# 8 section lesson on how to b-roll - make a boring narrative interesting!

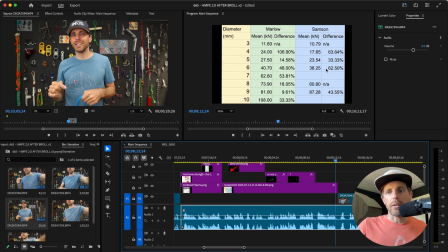I did notice I left it right here a little bit longer without any crap on the screen, so you can look and appreciate at the differences. But this is funny with what timing doesn't make perfect sense, because doesn't make any sense, not just perfect sense.
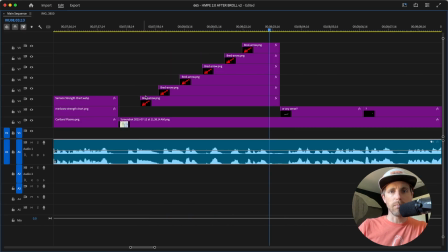So as far as how that goes, I just stagger them and make sure the right thing's selected when I move it.
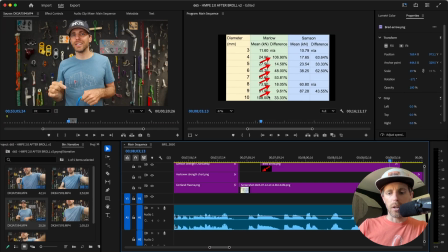And
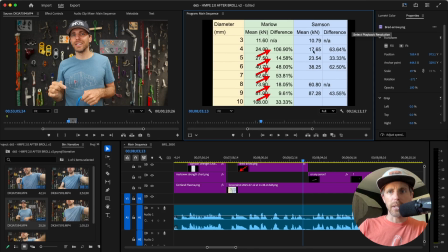notice the edges are black. That's okay, because this fits in here. Notice there's no title, diameter, Marlowe, and Sampson.
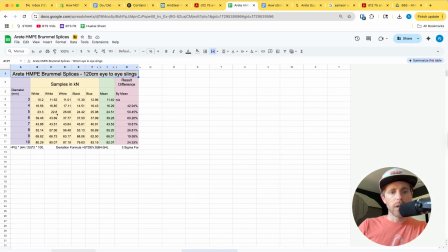Where did I get that information? Well, not here. Differences of others, diameter, Marlowe, and Sampson.
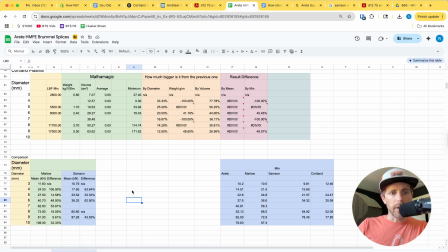And I put that together. Normally that would be done in the script, but that is eliminating a lot of the noise, including arret. You don't need the arret differences because we're focusing on the other companies at this moment.
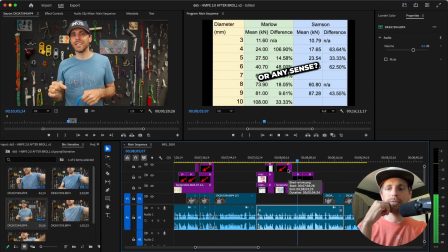Perfect sense, because I think there is quite a big range, back to lesson 1, and whatever you get out of the, I wanted to draw a little bit of attention to Sampson's. I don't know, what are they testing, 5 samples maybe?
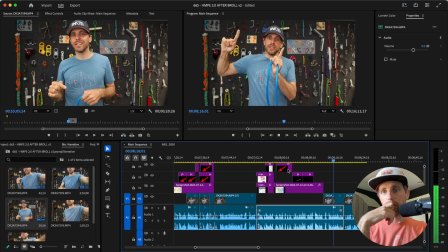That range could be shifted in one direction or another depending on how they're doing it. There are standards that they're trying to follow.
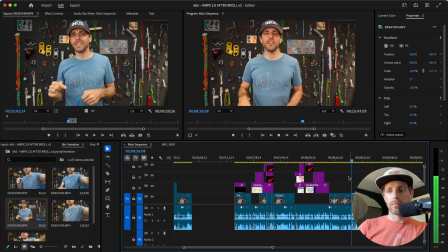There's a parameters they're working with, but there's variables you can't account for.
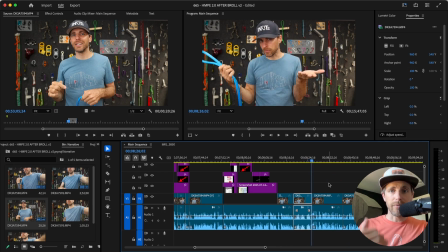It's fine. It's fine to have a section like that without B-roll.
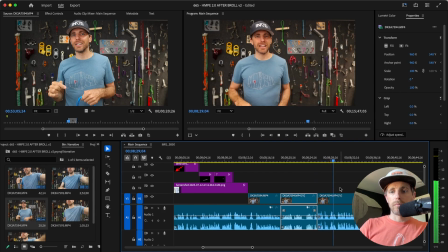Now the third lesson had the meat slide out of the sandwich. That is the third lesson.
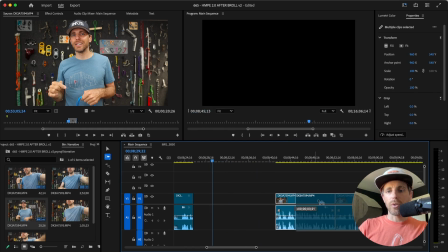I'm going to drag that over. That is going to be our next thing. Go edit that.
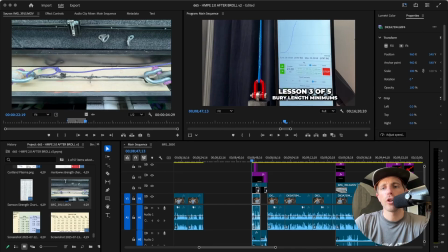See you soon. So you'll notice here that I did not start with my face. I showed the thing.
Now the third lesson had the meat slide out of the sandwich.
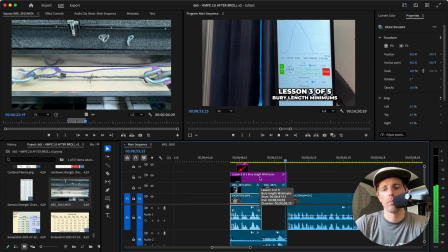Whoa, it came unspliced!
Notice how I moved the audio. That was when my audio started. This you'll see is 264% because I wanted to show from the beginning of it starting to slide out to here. And this is single speed so people can enjoy that motion right there.
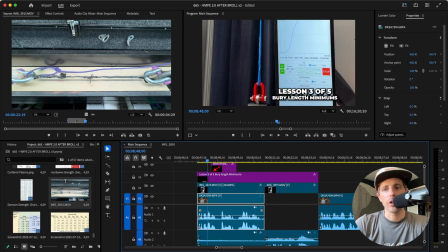The lesson 3 of 5 is off to the side. It's not going to cover this thing I want you to see, but then the arrow draws your eye to it. probably 1 second in.
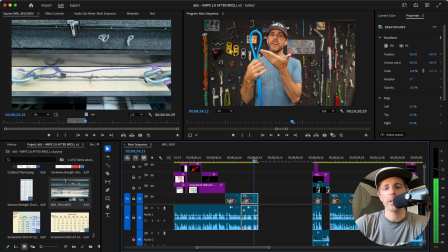And the reason we can do this is because it's my face. It's totally fine to start showing some stuff here.
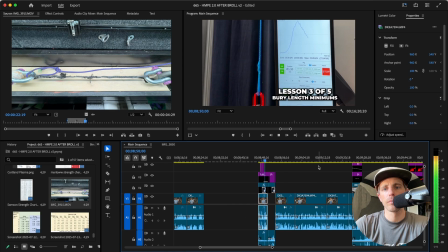Now, the third lesson had the meat slide out of the sandwich. Whoa, it came unspliced!
It also has the force right here.
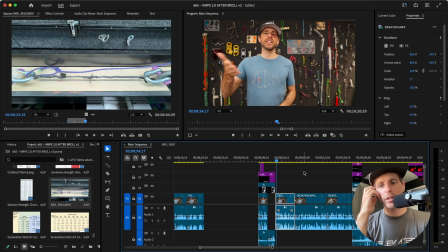Like I said, There's so much to unpack there if you're the audience. the Brummel lock doesn't lock it when it's loaded.
It locks it when it's not loaded.
Notice how much of this is not B-rolled.
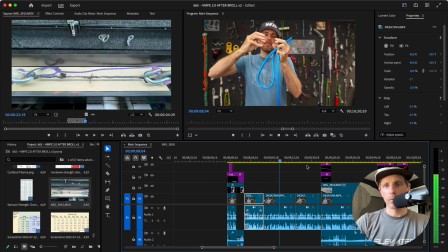When it's loose, the stuff has to be very deep enough for not friction to hold it, but this polygon shape that it creates when it becomes rock hard under tension, and it actually turns into like this key and a lock. It's not friction that's holding this thing,
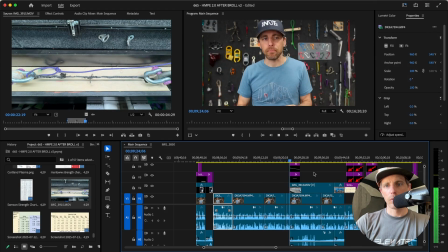but you have to have enough of those keys and locks holding it in place to overcome the lack of friction. And so if it's not buried enough, it slips out. So right here, And so if it's not buried enough, it slips out.
I punched in. You can see about 19%.
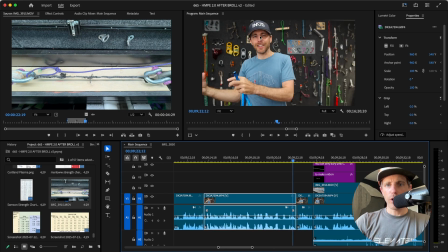And your eyes need to be lined up near where your eyes are because you're looking at the eyes, and then it needs to be at least in the same ballpark.
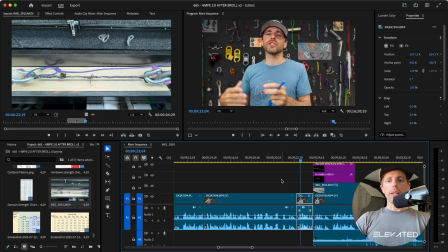But punch in for that final point to give the audience a break from what I'm about to do to their brain.
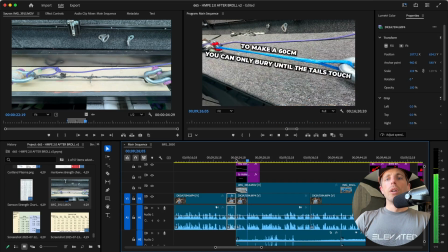Even if it's brummeled. Now, we have 60-centimeter slings. Now, I'm saying you need to, the 60-meter sling can only be buried enough, but I want to emphasize that in this
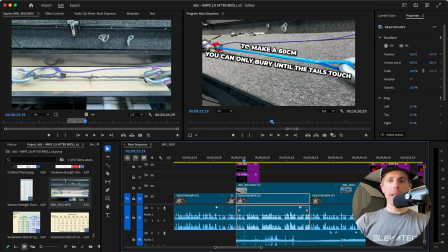brake test that's slipping. But the problem is to make it this short, you can only bury it so much. Now, we have 60-centimeter slings that can only be buried so much before the tails are touching.
And so I wanted to...